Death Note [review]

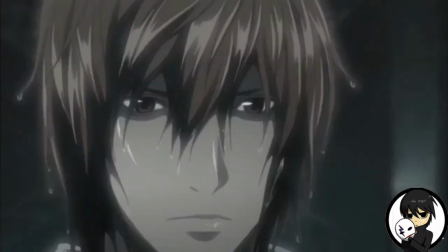4:24 He is also so determined to become a god that he is blinded by his egotistically driven motives, and slips up on some occasions.
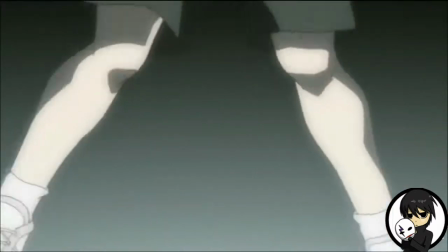4:31 L is very thorough on every intricate detail, but never has enough evidence all the time to prove his assumptions to reality.
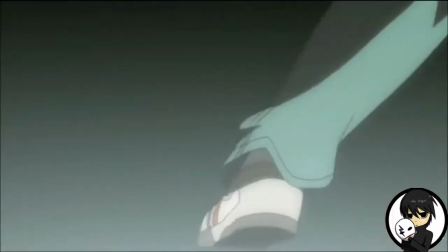4:38 Since the viewer knows who Kira is, it keeps you on the edge of your seat, either rooting for Kira to become the new god of the human world,
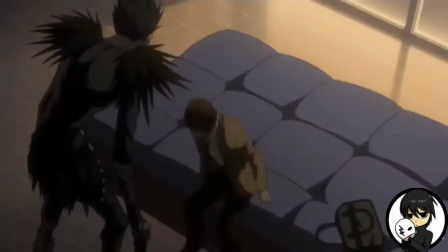4:44 or L to stop Kira from his tyrannical reign over the human populace. Ryuk is also a key player in the story, despite not wanting to favor either side.
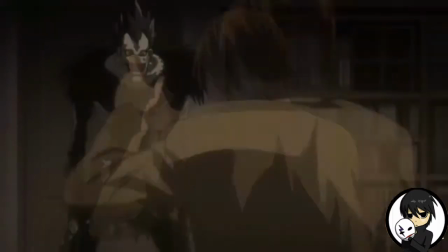4:53 I'm just here for the giggles.
Right.
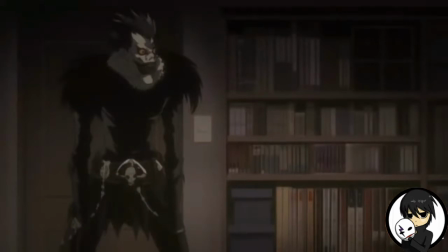4:56 He is mostly there for comedic relief, and as a secondary character observe the actions of Light, since he won't be leaving anytime soon.
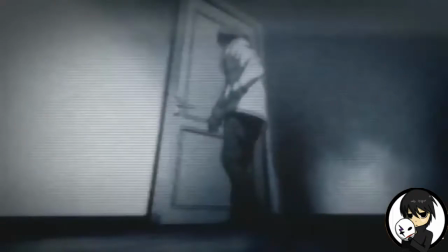5:02 See, I told you so. I guess you did.
Since he was bored with the Shinigami world, his observations of humans makes things more interesting.
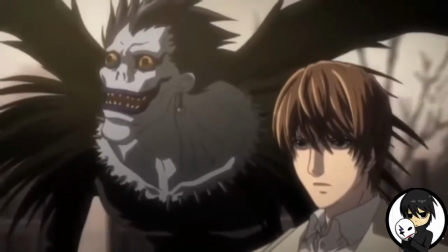5:10 He can only be seen by Light, since he is the new owner of the Death Note, and can only hear his voice as well.
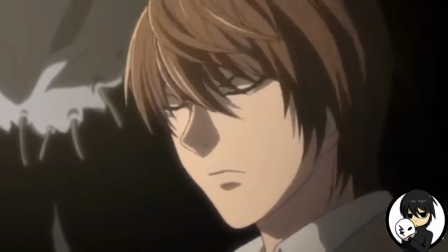5:15 Ryuk can also interact with the human world, such as eating apples that are given to him by Light in laying down on Light's bed.
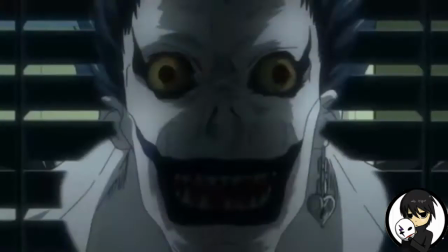5:21 Oh yeah, he can also move through objects and fly, which is a really convenient power for a Shinigami.
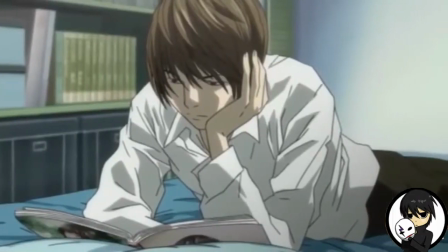5:26 There are also a lot of rules involved with the Death Note, but I will cover those in a different video.
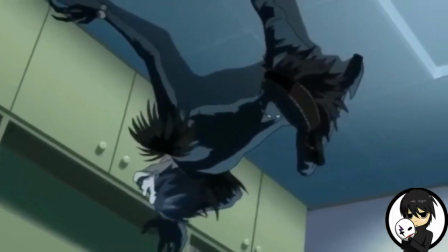5:31 These rules prevent Light from committing certain acts and makes the plot far more interesting and entertaining.
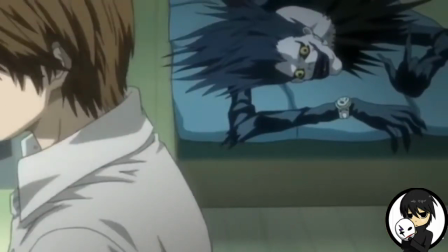5:38 I also would like to say something about the Death Note. And what is that, Ryuk? What really do you have to say about the Death Note?
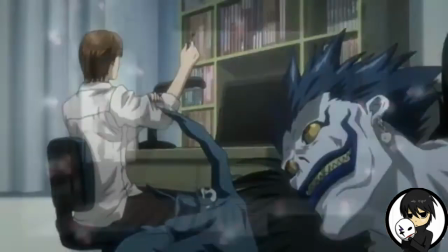5:44 Well, it's just that's a goofy book. Is that all you got? Is that really all you had?
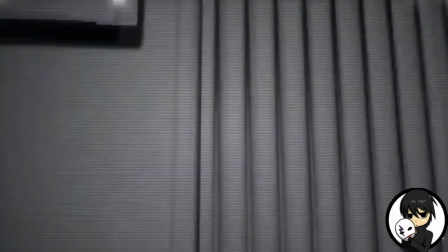5:49 What do you expect? Everything? Just watch the anime. I have what I wanted to say in there.
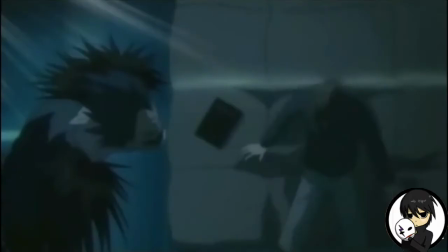5:54 You're doing terrible, you know that. Well, fuck you. I think what's more interesting is my interaction with apples.
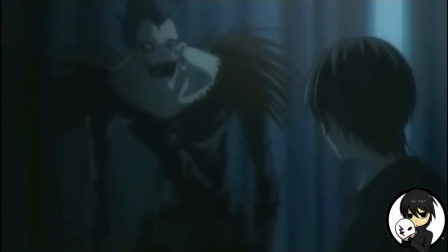6:00 Ryuk, you really like apples, don't you? Yes, of course I do, human. It's like cigarette and alcohol to you.
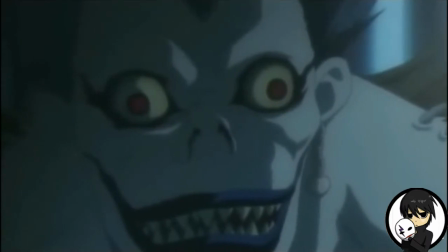6:07 But I don't do any of that stuff. How old are you? Old enough to maybe do this stuff? Whatever.
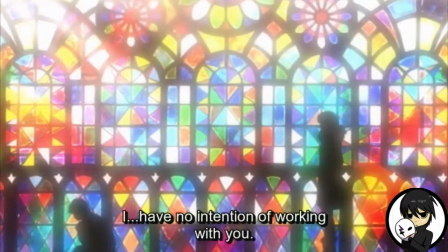6:12 In terms of visually appealing animation, this animation represents a somewhat mixture of darkened colors and lots of shadows that appear throughout the show.
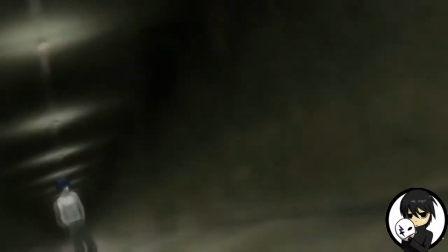6:20 The first opening has its mixtures of black and white overtones, but placing vibrantly opposing colors that suits each individual character's personality.
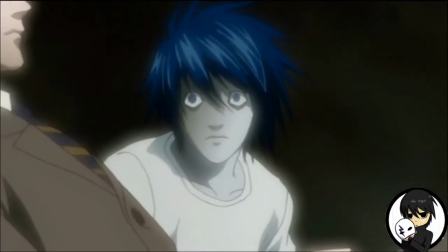6:28 Its grim placement of colors also portrays a picture of deceit, turmoil,
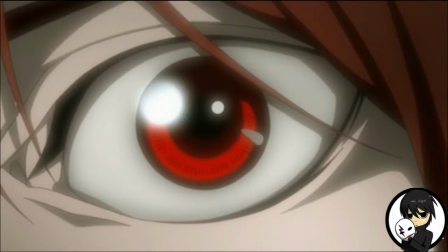6:33 and thrilling engagements between Light and L, showing two opposing sides looking for the same goal in a different way.
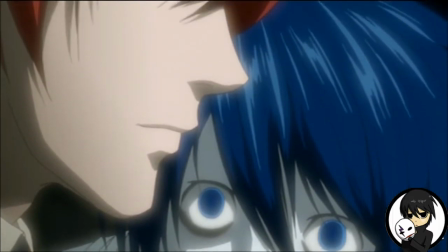6:38 Mostly the colors fit the thematic entrances of most of the characters, giving characters more lighting or more shading in important scenes.
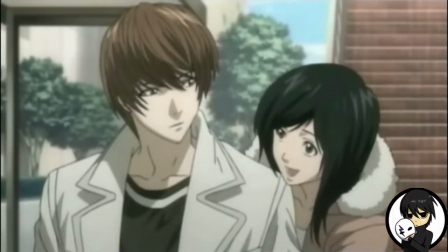6:45 This has a lot of themes that can be related to religious imagery and use of drastically different colors.
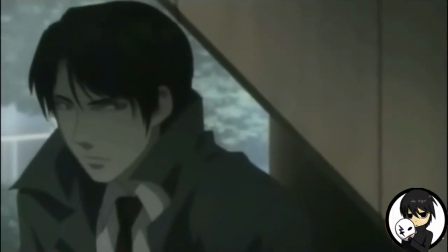6:51 The colors on characters don't necessarily pop out, but do produce an effect that tells you who the character is and what they are going to be doing throughout the story.
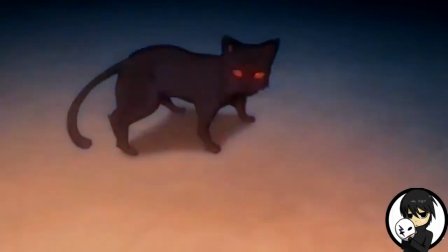6:59 This anime is more story driven than relying on the animation to always give you a heads up on what's going on.
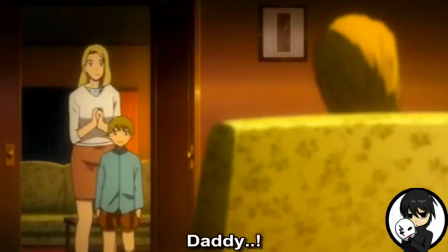7:04 But that doesn't mean that there are twists and turns around each corner. When you think the story has hit its climax, you would be surprised to know that there is more than you bargained for.
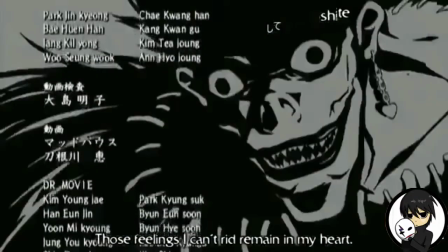7:13 Overall, this anime has a great narrative, characters with wild and varied personalities, and an ending that will rock you to the core.
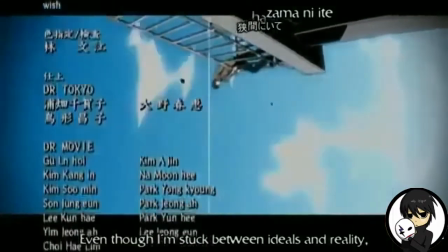7:19 This anime is personally one of my favorites, and hopefully it seeps into yours as well.